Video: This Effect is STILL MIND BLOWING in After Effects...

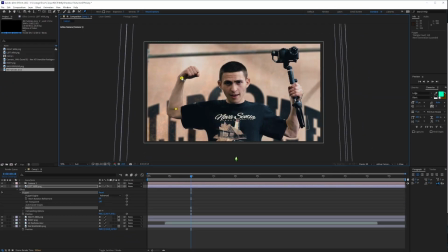4:04 You want to go ahead and establish the joints on your particular subject or establish the points that you want to be able to rotate by.
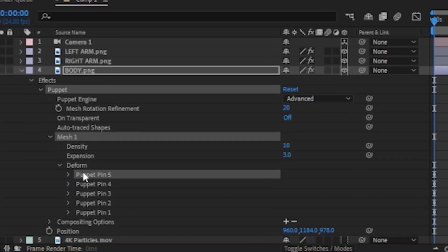4:11 Then it's literally as simple as coming down and adding some basic keyframes of you simply rotating that over the course of the timeline.
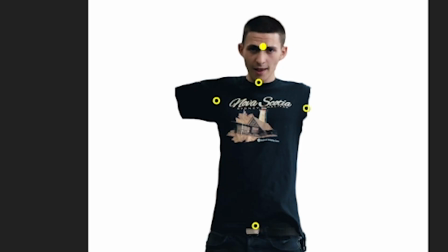4:19 And that coupled with the fact that we're also going to be using
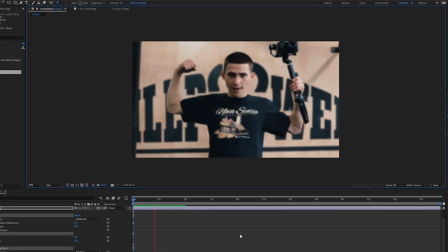4:25 the animated camera with the focal length and aperture creates something very special. Now, I'm going to be using these particles and effects to throw them into the background. These are the ones that I used in the final thing. I'm dropping these to my private members community exclusively. So if you want to download these assets along with another big overlays pack, come join us. Link down below to Video Production Plus. We're going to be giving these assets away exclusively to Video Production Plus members.
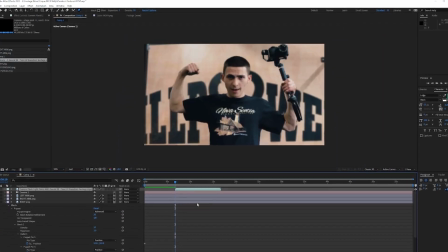4:49 So come over there. Let's throw some particles in there, which just gives more detail to it and a It's just another layer.
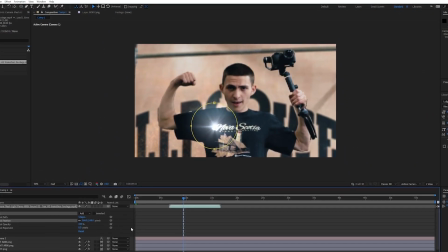4:55 It's just more going on. It's more texture to the image.
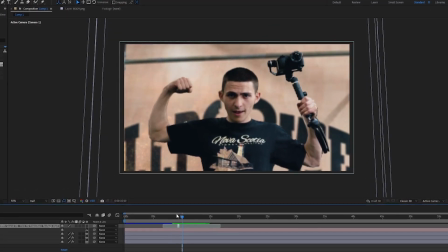4:58 But the real fun comes when you start throwing the flashes in to our sequence, because this obviously creates the illusion.
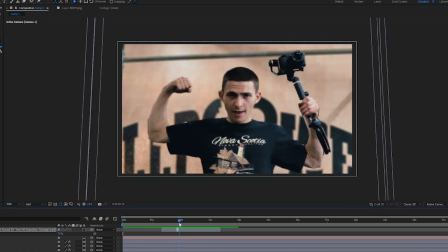5:05 This is a genuine video. We've got people who are you know, flashing stuff. We've got particles moving around. And then all of a sudden, when this happens very quickly in an edit,
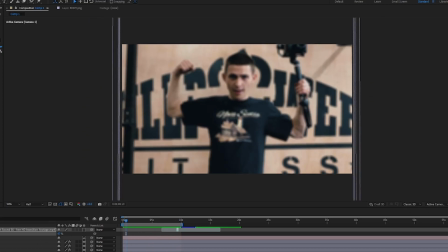5:15 also coupled with and kind of put next to genuine real clips, the mind doesn't necessarily, you know, register that.
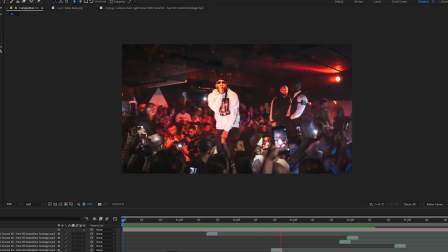5:22 This could be a animated video. It could be a picture. Who knows what's going on there?
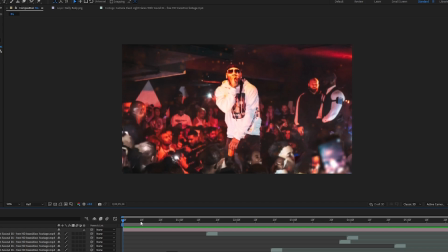5:26 You're just aware that a very cool effect is happening in front of you. And that right there is the parallax effect. So to recap,
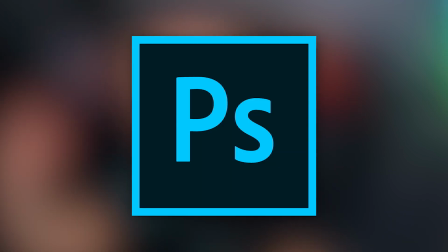5:32 all you need is high quality images, Photoshop, throw it into Photoshop, isolate all your layers, content aware, fill the background. It's going to look a little strange. Don't worry about that. Take it over to After Effects. One of the dopest effects that is in existence, I use this for the Nelly edit.
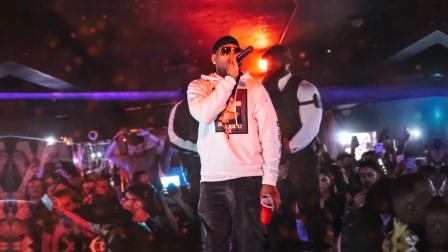5:47 The Nelly edit, hands down, one of the nicest edits I've done, I think.
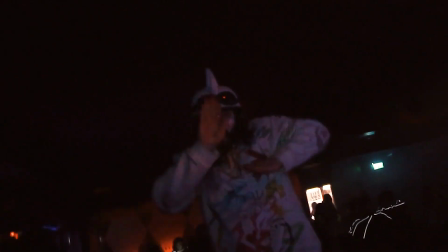5:50 And I pretty much just banged out the tutorial on the train down to Manchester, watching the parallax effect. Join us at VP Plus. Link is down below. I'll see you guys there. The overlay pack is awaiting you. See you inside.